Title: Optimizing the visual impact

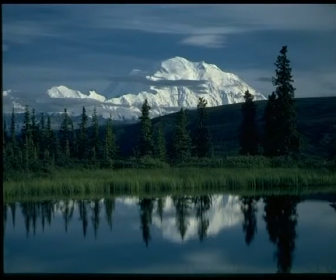Now, the horizontal line is cutting the frame at the ratio of 2/3 and 1/3. The rule is, whenever you are framing a landscape, find out which is more interesting in the scenery, or decide on which part you want to give more stress.
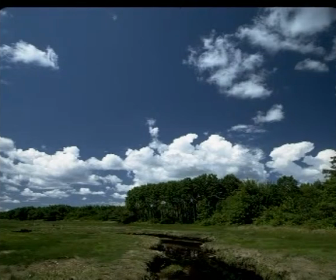If the sky with its clouds is more spectacular and you want to give it more emphasis, fill 2/3 of the frame with the sky.
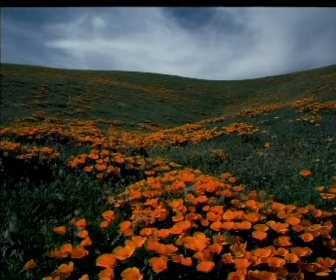Or if the foreground of the scenery is more interesting, fill 2/3 of the frame with it.
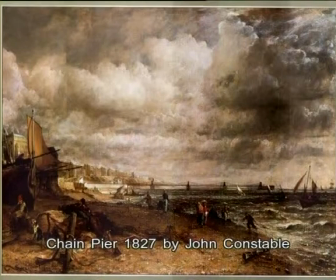In this painting, Chain Pier, the renowned artist John Constable has filled 2/3 of his frame with the dramatic clouds.
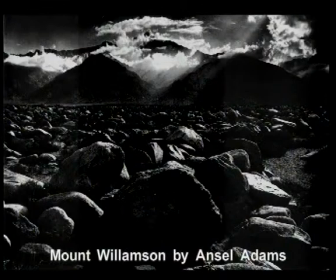To give more stress on the foreground of Mount Williamson of California, renowned photographer Ansel Adams had filled 2/3 of his frame with the boulders on the riverbed.
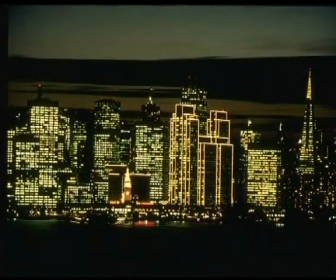Vertical lines in the frame are always dominating.
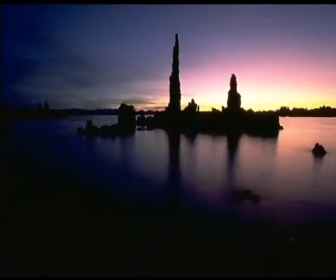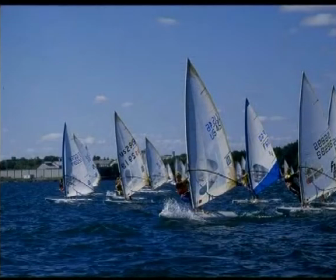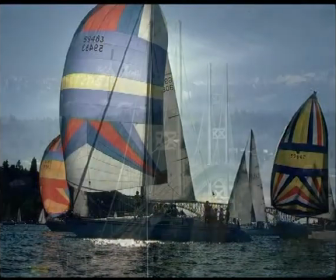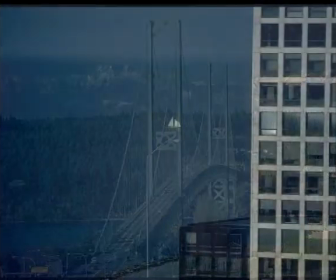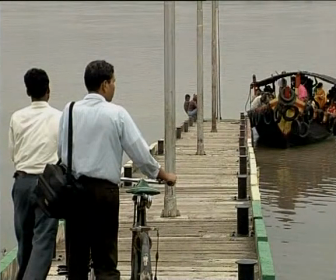Again, avoid a vertical line which bisects the frame into 2 equal halves.
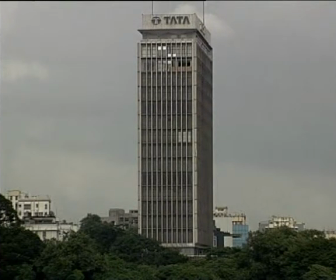Try to place the line so that it divides the frame at the ratio of 1/3 to 2/3.
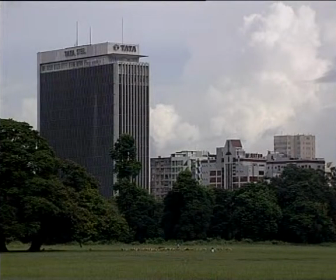An oblique line in the frame gives the feeling of instability.
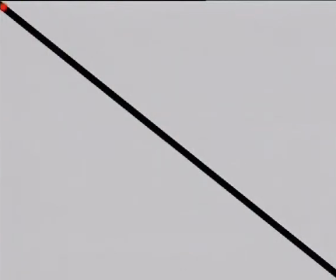A line between the upper left-hand corner and the lower right-hand corner gives the feeling of downward movement.
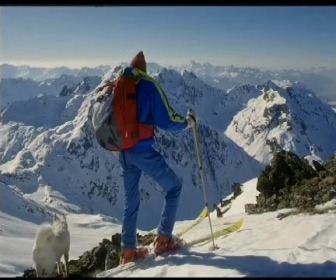Again, a line between the lower left-hand corner and the upper right-hand corner suggests an upward movement.
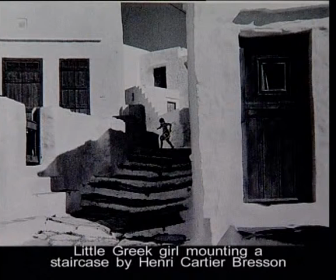For example, consider this Henri Cartier-Bresson photograph, Little Greek Girl Mounting a Staircase. Here the suggestion of an upward movement has been dramatically brought out.
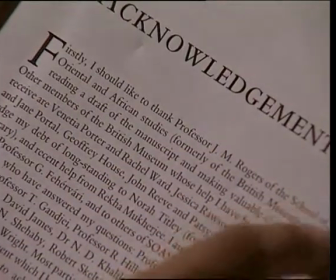This is because it has a direct relation to our habit of reading a text from the left to the right.
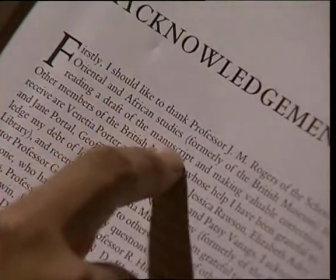Moreover, our eyes move along with the line,
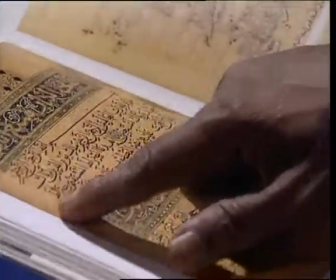but this implication will be completely different for those who are used to reading scripts which move from right to the left.
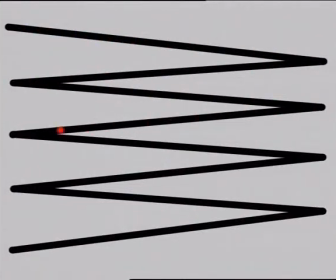A zigzag line induces a to and fro movement of the eyes, producing a disturbing feeling.
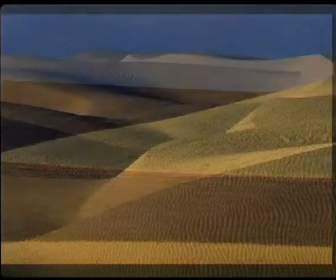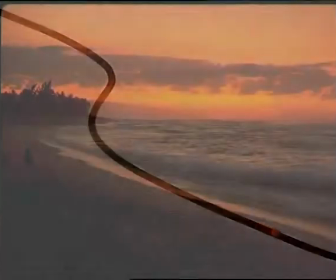A curved line induces a smooth progressive movement of the eyes, which is often very poetic.
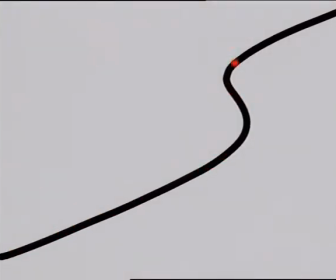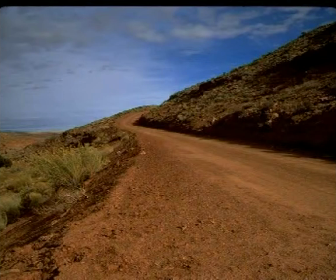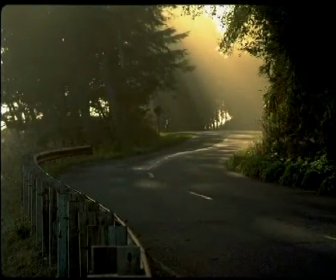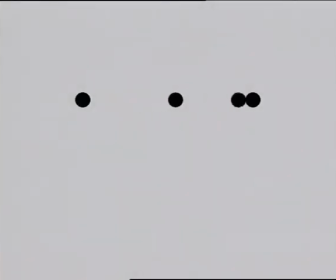Now, think of a frame with 3 points. As long as they are placed one after another, they tend to represent a straight line. But the moment one of them moves away from this regular placement, our eyes move between the points in a triangular formation.
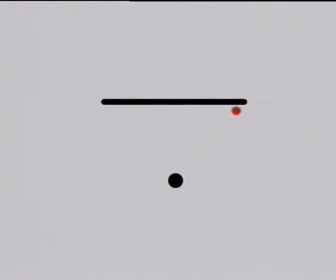You can also get the same feeling of a triangle when there is a point and a straight line placed at different locations.
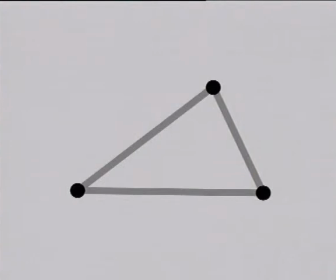Geometrically, a triangle is more complex than a line, as it covers a certain area. In a triangular composition, the important points are its vertices.